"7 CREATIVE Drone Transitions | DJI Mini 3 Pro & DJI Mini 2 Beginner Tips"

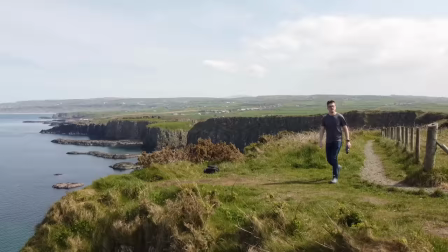[0:00]
Drone transitions can take your sequences to another level. So today we're going to look at some transitions you can do in camera with your drone,
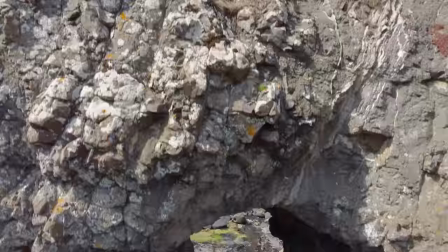[0:08]
which means minimal editing in post to get epic effects in your videos. Let's jump right in. Hey everyone, Matthew here, and today I am in a beautiful, sunny Northern Ireland where I'm going to show you seven in-camera drone transitions you can do, which is really going to spice up your vlogs, your short films, or any projects or sequences you're making with your drone.
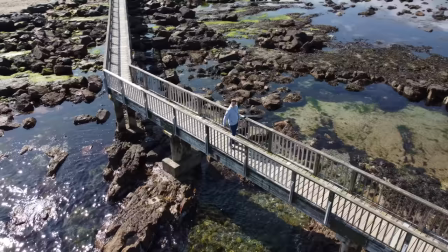[0:30]
Drone transitions are fantastic because they take you from one clip to another in a seamless way. And in-camera transitions are great because they cut down on the amount of editing you need to do in post, meaning you can put your sequences together much faster.
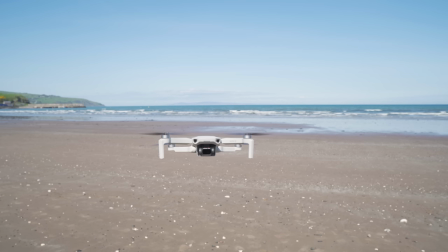[0:44]
Now today I'm going to be capturing Everson on the DJI Mini 2, a super lightweight, ultra-reportable and relatively affordable drone that delivers high-quality videos and photos.
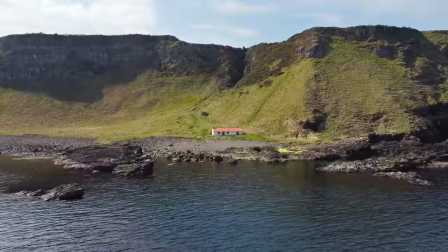[0:56]
But as always any gear I'm using in this video will be linked down below. With all that out of the way, let's take a look at transition number one.
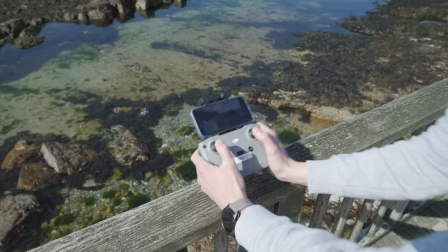[1:03]
Let's start with a nice easy transition that takes you from one location to another in an epic way.
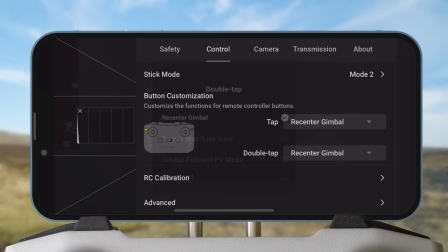[1:09]
Before we do this transition, make sure that you have the double tap of the function button on the controller set to re-center gimbal,
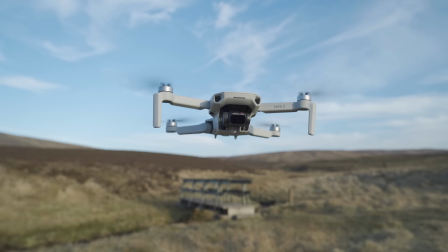[1:16]
as we're going to use this for this transition and others later in this tutorial.
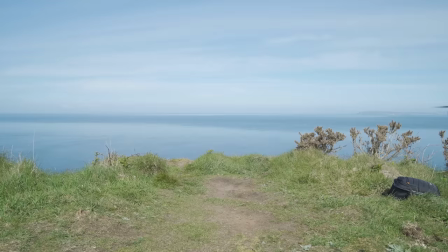[1:21]
To start, position your drone in front of your subject and start to fly forward.
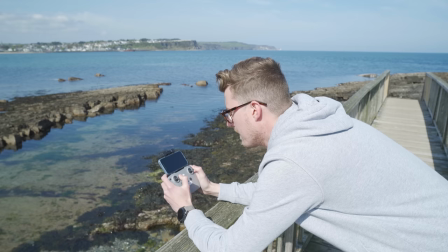[1:25]
After a few seconds, double tap the function button while flying forward to point the gimbal straight down quickly.
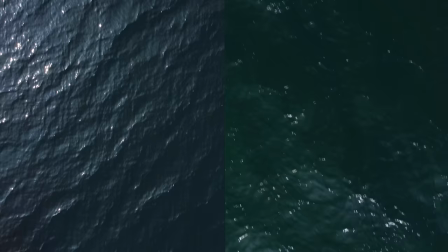[1:32]
Then, in our second location, start with the gimbal straight down again. It's important that the drone is over similar ground as your first clip.
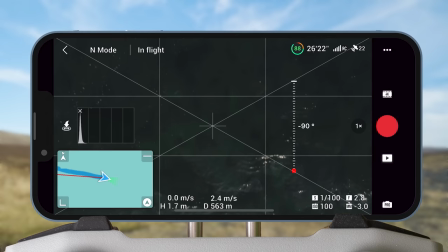[1:40]
In this case it's water, but it could be grass, rocks and sand. As long as it's the same, that way you won't notice the transition.
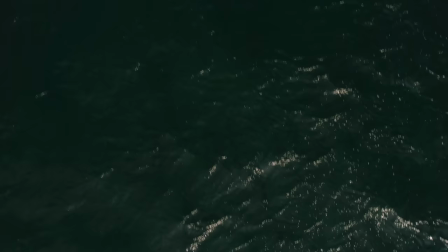[1:47]
Then start to fly the drone forward again. and after a few seconds double tap the function button to bring the gimbal to the horizon revealing your second point of interest.
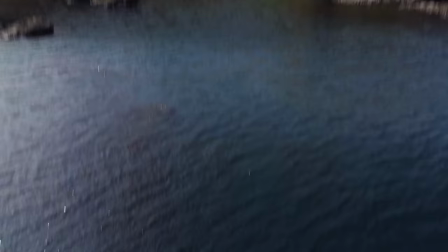[1:56]
Then all we have to do is put both clips together and add a cut when the first clip gimbals down
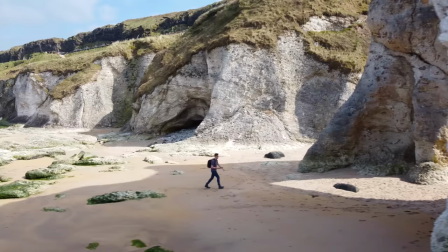[2:01]
and that's it a really simple transition you can do just about anywhere.
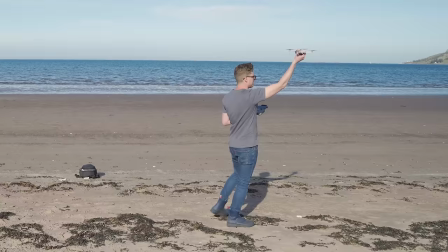[2:06]
Slide past. The slide past is another epic transition that helps you move from one clip to another seamlessly.
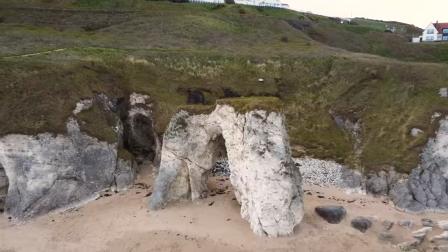[2:13]
To start you want to put your drone in the air and find a location with a large foreground element.
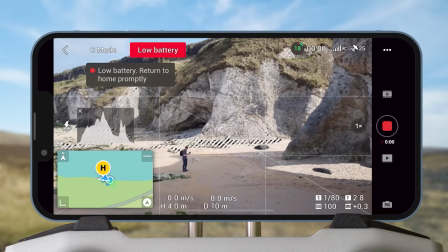[2:18]
Then position your drone either to the right or left of it.
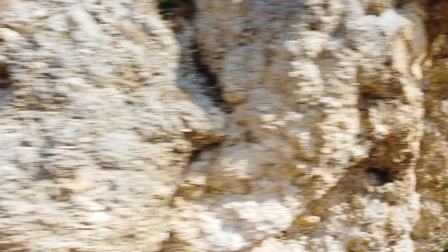[2:21]
Hit record and start to fly your drone sideways past the foreground object, but stay close enough so that as you pass it, the entire screen gets filled with this.
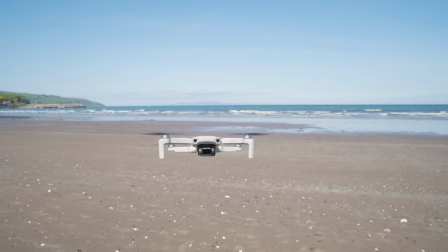[2:30]
A big blurry mess. This is where we're going to hide the cut for the transition.
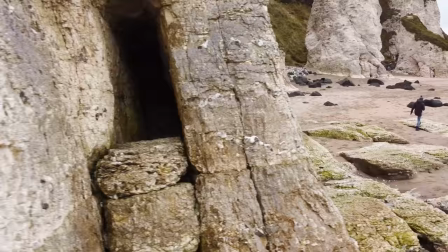[2:35]
Then in a second location, find another large foreground object. This time start to the same side of it as before.
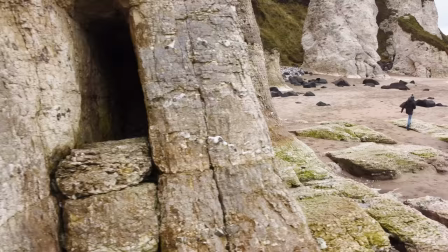[2:42]
Hit record and fly in the same sideways direction at the same speed,
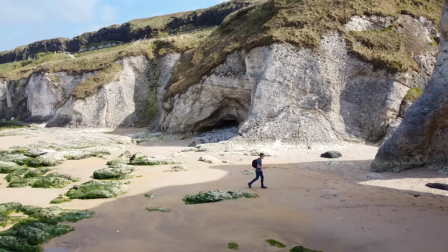[2:47]
but this time continue past the foreground object and keep filming your subject.
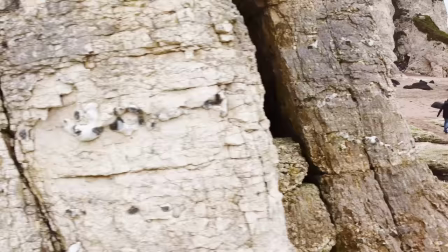[2:52]
Then all you have to do is put both clips together and add a cut when both are passing the big blurry mess. A little planning required for this one, but it results in a super professional transition.
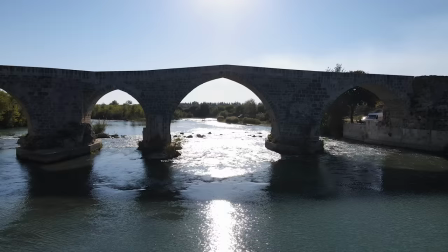[3:03]
The underground. The idea of this transition is to drop down beneath your subject to reveal them or a location in another scene. Firstly, find a location that the drone can descend beneath. A cliff edge or a bridge for example.
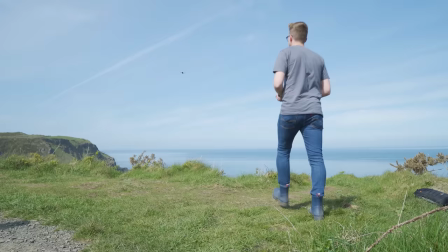[3:16]
Then face your drone towards the location or subject, hit record and start to descend the drone until the entire screen gets filled with this.
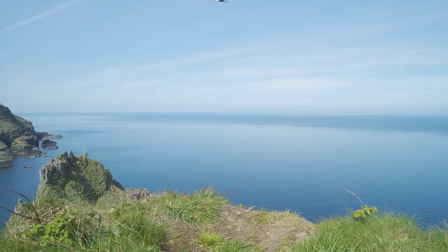[3:23]
Remember this? It's the big blurry mess again. Just remember to keep an eye on the drone to make sure it's free from any obstacles.
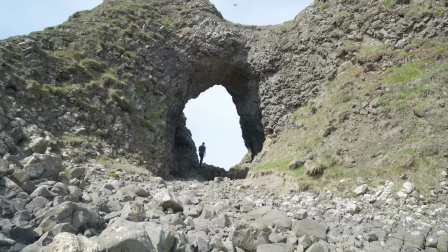[3:30]
I recommend practicing this move a few times slowly while keeping an eye on the drone until you're comfortable to do it for For the second scene,
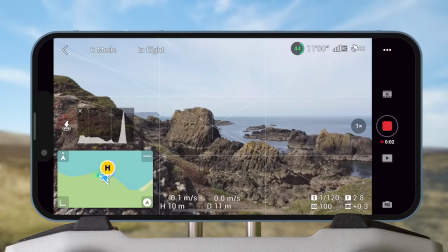[3:38]
find a location that the drone can descend past the foreground object and reveal you or another location.
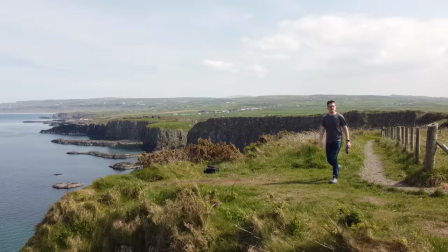[3:44]
Remember to keep the speed the same so that the clips match up. And then in your editor put both clips together and add a cut as they pass the big blurry mess and that's it.
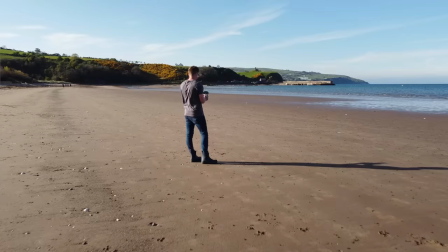[3:52]
A really cinematic transition that will spice up your productions.
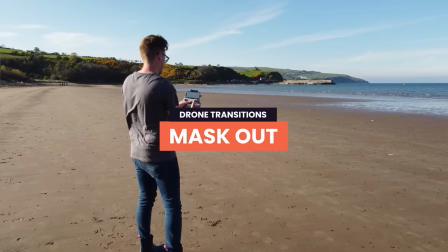[3:56]
Mask Out Now this is a really advanced transition,
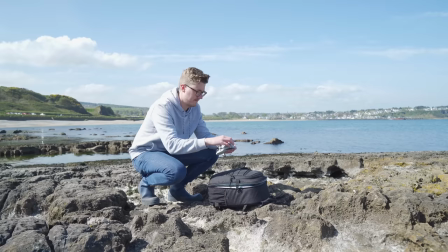[4:00]
but I wanted to include it to show you that if get creative you can create unique and interesting transitions
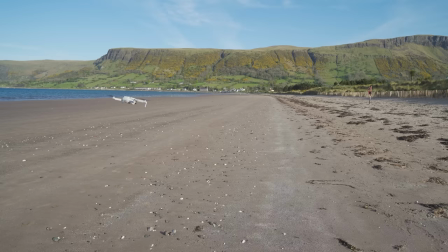[4:06]
that will set your work apart from others the idea of this transition is to make it look as if the drone is flying into the
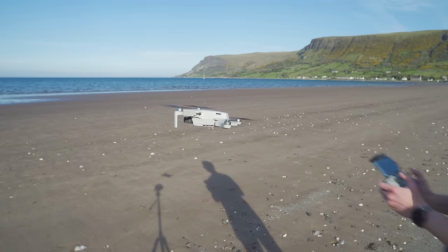[4:12]
controller screen to reveal another clip to get this effect i first put the drone in the air and held the controller close to the camera
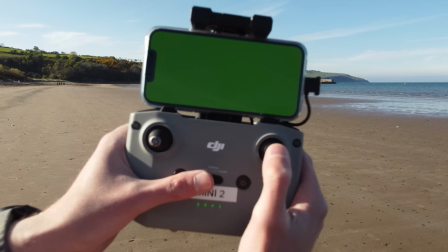[4:20]
once i knew the controller was taking up most of the frame i quickly switched the screen to a plain green image and flew the drone straight backwards we're
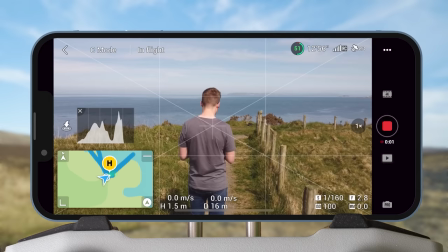[4:27]
going to use that green image to key out the screen in our editor.
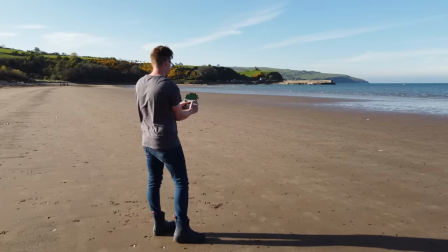[4:32]
For the second clip I simply used this piece of footage of me walking along with the drone flying behind me.
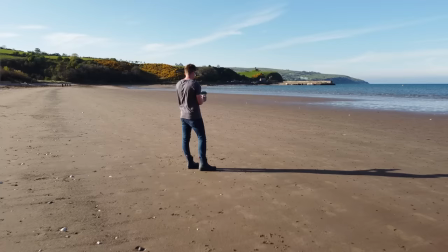[4:39]
Now to bring this transition together I simply reversed the first clip to make it seem as though the drone was flying towards the controller and keyed out the green screen.
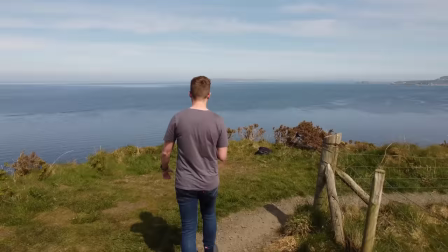[4:47]
Then you can put the second clip in the controller and make it look as if the drone flew straight into that clip.
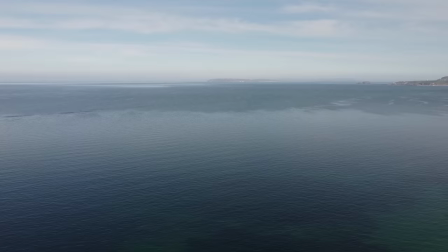[4:54]
Again this is an advanced transition but So hopefully this is showing you that you can get really creative and create interesting transitions that will blow your viewers away.
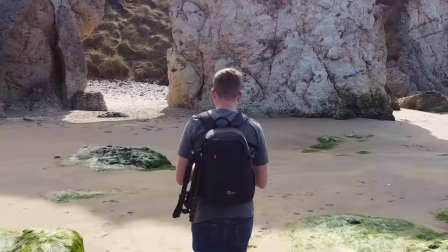[5:03]
Match Cut From one of the hardest transitions to one of the easiest, the Match Cut.
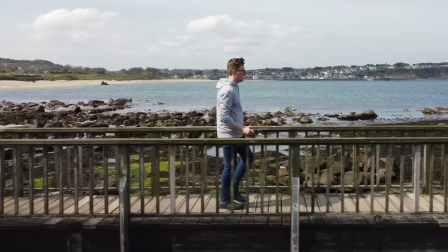[5:08]
The idea with this transition is that we do a hard cut between two locations but have the subject framed the same each time.
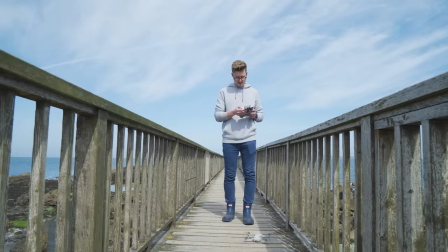[5:15]
To help with making sure the subject is framed the same, I recommend turning on grid lines in the DJI fly up settings and then you can use any perspective for this transition,
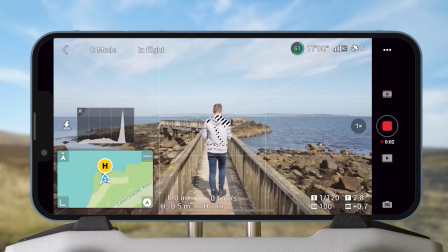[5:23]
either behind or to the side of the subject for example. Then all you want to do is hit record and fly the drone in one direction.
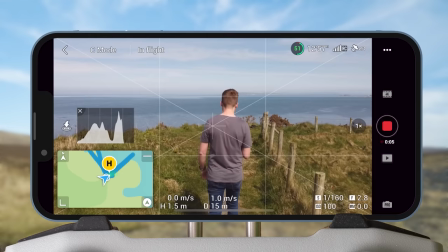[5:30]
For the second scene have the drone aligned in the same perspective and have the subject framed the same.
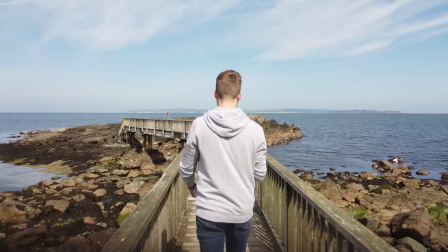[5:36]
Then hit record and fly in the same direction as before and at the same speed. Then all you need to do is put a cut between the two and you get this minimal but epic transition.
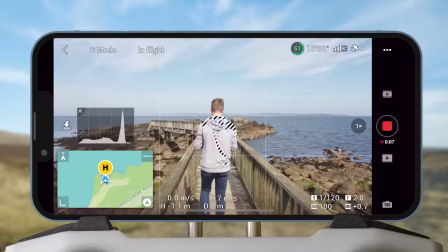[5:45]
The key to this transition is framing. So use grid lines to your advantage to make sure that your subject is framed the same in both clips.
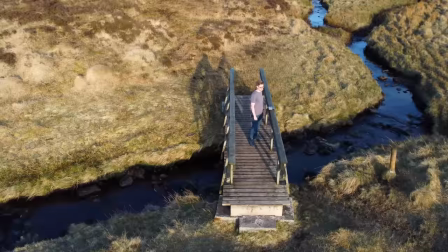[5:54]
Spin Orbit. Now for an awesome transition that makes use of the Quick Shots feature.
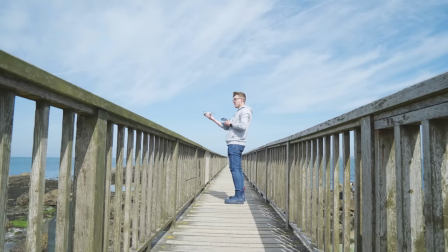[6:00]
For the first clip, start with a location or subject, put your drone in the air, and select the circle Quick Shot.
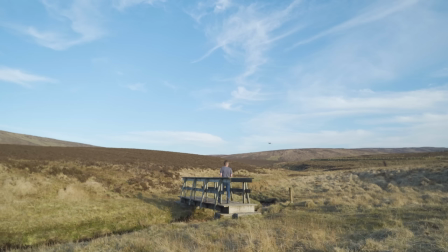[6:05]
Then draw a box around the subject and hit Go.
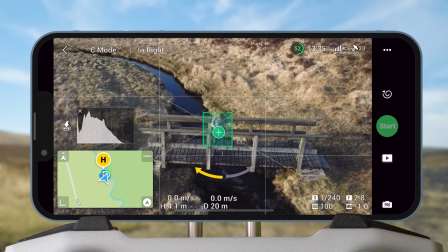[6:09]
Then in the second location, again select the circle Quick Shot, and importantly, make sure it's set to go in the same direction as the first clip.
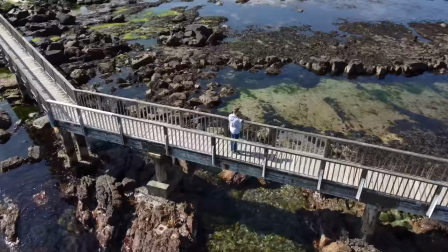[6:18]
Again hit go and let the quick shot ramp.
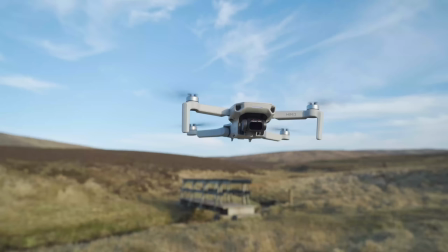[6:20]
Then in your favorite editor put the two clips together and add a speed ramp up towards the end of the first clip and a speed ramp down from the start of the second clip.
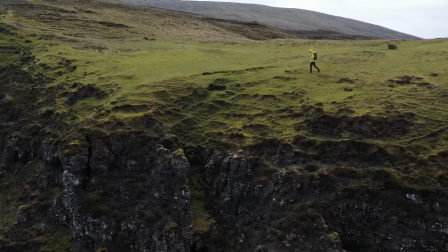[6:29]
And that's all you need to do to achieve this really fun transition that would work great in a range of sequences such as a travel film.
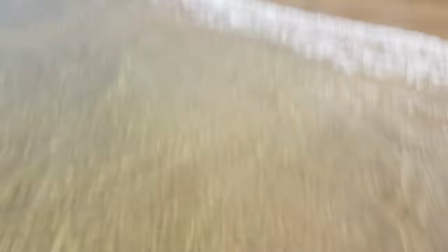[6:36]
The whip up is one of my favorite transitions that you don't really see that often.
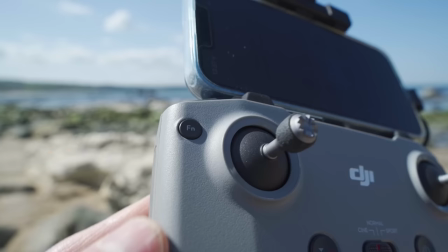[6:40]
This transition again makes just of double tapping the function button to recenter the gimbal so make sure that is turned on in your settings to start
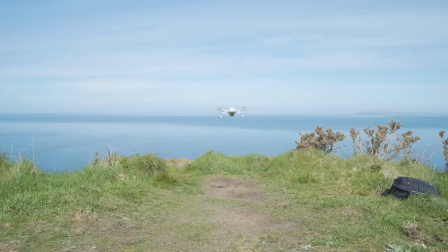[6:48]
find a location that you can lie down facing upwards and put the drone in the air above yourself or a subject with the gimbal pointing straight down
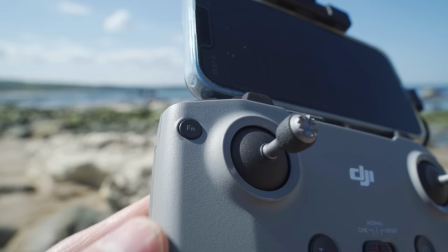[6:56]
hit record and fly your drone forward then after a few seconds double tap the function button to bring the gimbal up to the horizon in another location start
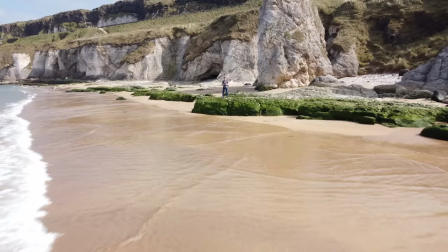[7:04]
with the drone facing you hit record and fly the drone backwards away from yourself and after a few seconds again double tap the function button
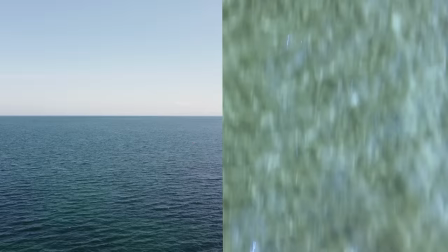[7:11]
to point the gimbal towards the ground. Again try to make sure the ground is the same as the first clip.
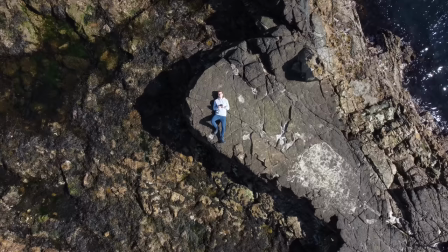[7:17]
In this case we're using water again. Now all you have to do is put both clips together, reverse the second so it looks as if the drone is flying towards the subject and then add a cut as the gimbal rotates up in both clips. Another transition that requires a little planning but will add massive production value to your videos. So what transition was your favorite? Let me know in the comments down below But hopefully you can now see with a little planning and forward thinking you can capture some really professional and cinematic in-camera drone transitions which require very little editing and post. So get out there, experiment with the transitions and see what you can come up with. Now before you go if you've liked this video and you've learned something new please let me know by giving me the thumbs up and clicking that like button down below.